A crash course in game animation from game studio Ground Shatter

So let's talk about the basics of animation. What is animation?
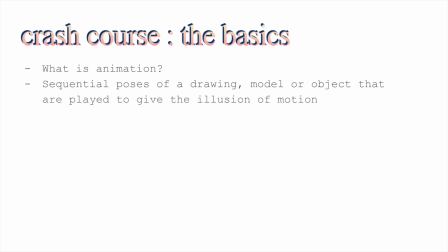(0:11)
The bougie answer is a sequential poses of a drawing, model, or object that are played to give the illusion of motion. In short, you make something move. That's what animation is. It's a technique, a filmmaking technique, but obviously we're applying this to games, and since technology and entertainment has evolved over centuries of culture, it's no longer just considered a filmmaking technique. It's something that stands itself. But it involves 5 main mediums.
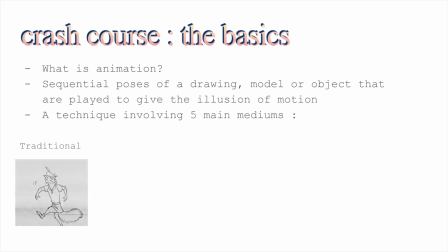(0:40)
So we have traditional animation. This can be hand-drawn animation on paper. It can be painted as well.
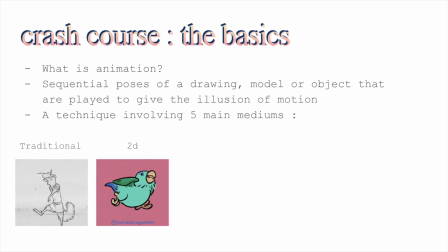(0:45)
We have 2D animation, which is often digitalized. It can be hand-drawn. It can be tweened, which is where you're having like 2 different, or using a rig, and they are blending between themselves.
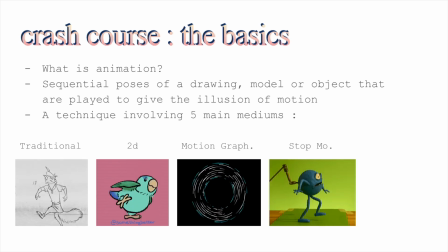(0:55)
Motion graphics, which is VFX essentially. Stop motion, using a 3D object in the real world and taking pictures every single frame.
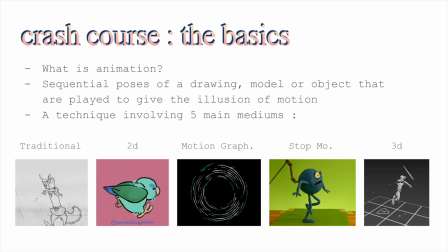(1:03)
And then 3D animation, which is CGI, so things like motion capture or hand-keyed animation like you'd see in most games.
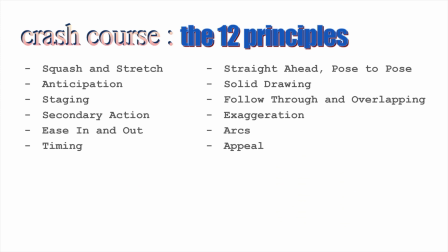(1:11)
So there are 12 principles for animation, and I'm going to go into all of those because crash course, so you don't need to worry about reading those just now. But the vibe to take away from it is that even though there are 12 principles, they're not 12 steps. They all tie into each other. Everything is applicable from this in games as well, because a lot of these were written back when animation was destined for film, and now that we've taken it and we're using it for different types of entertainments and stuff, it's important to know that this is still all applicable to all animation. So starting with squash and stretch and anticipation, I've also grouped these as well based on similarities. Even though they're like similar, they all stand as their own principles,
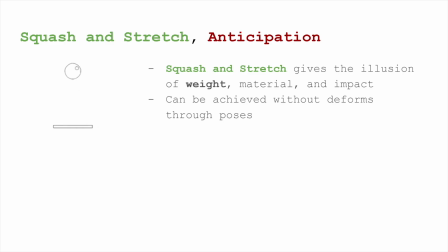(1:56)
but for the sake of like saving a little bit of time. Squash and stretch gives the illusion of weight, material, and impact. It can be achieved without deform through poses. So watching this bouncing ball, the squash and stretch, the squash happens when it hits the floor, and the stretch is when it's pulling upwards, pulling it away from the floor. And it basically gives the illusion that this ball is a bouncing ball. Like, it's probably made of rubber. You probably think it's like something that can be bounced like a basketball or something. And this is something that we would see in real life as well. If you watched a basketball drop in slow motion, you'll see the compression and the stretching as it pulls back out.
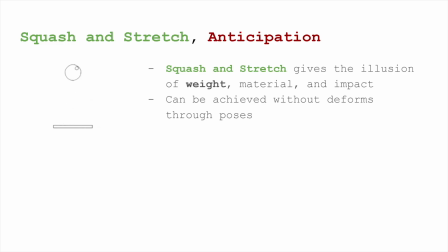(2:31)
By deforms, I mean the changing of the shape. So in 3D CGI, in animation itself, sometimes you don't have deforms to work with, and deforms is when you're like physically changing the shape of something. So if you don't have that, which is what I didn't have when I was animating fights in tight spaces and lights in tight spaces, you can achieve these through poses instead. So let's say I'm animating a jump. Instead of just having like a standard kind of like jump like that, I would have him exaggerate, pull down into a ball shape, and as he's coming up, stretching and pulling up, pull it just for like maybe a single frame, just to give that illusion that he is having a stretch. And it's a really important thing. It's really good for readability and for showing weight.
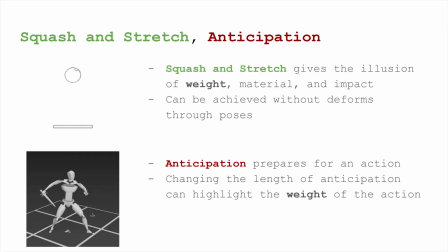(3:14)
And similarly, anticipation prepares for an action, but changing the length of the anticipation can highlight what the weight of the impact is going to be. So in this specific example, we have this guy pulling back for a rising kind of like uppercut. For the length that he's pulling back, you can tell it's going to be a heavy hit because of how long he's like pulling back for. If it was just a quick bop kind of thing, you'd expect it to be quite, what's it called, like a light hit, like a tap kind of vibe. But because he's really like putting everything into it, the anticipation suggests that there's more weight behind it.
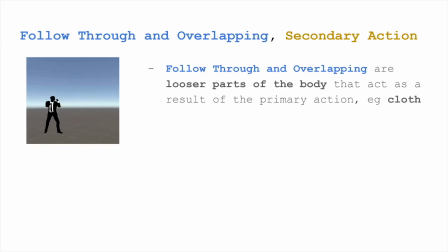(3:48)
So follow through and overlapping and secondary action. Follow through and overlapping are looser parts of the body that act as a result of the primary action. So that is things like cloth. In this example, we have the tie kind of like swinging. You can kind of like, because he turns around is a bit annoying, but you can see at the end where his tie is kind of like swinging about. There's also a little bit in his arms as well.
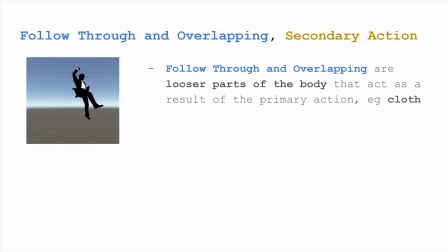(4:08)
As he's coming up to land, you get that little bounce in the, just as he's resetting into his idle.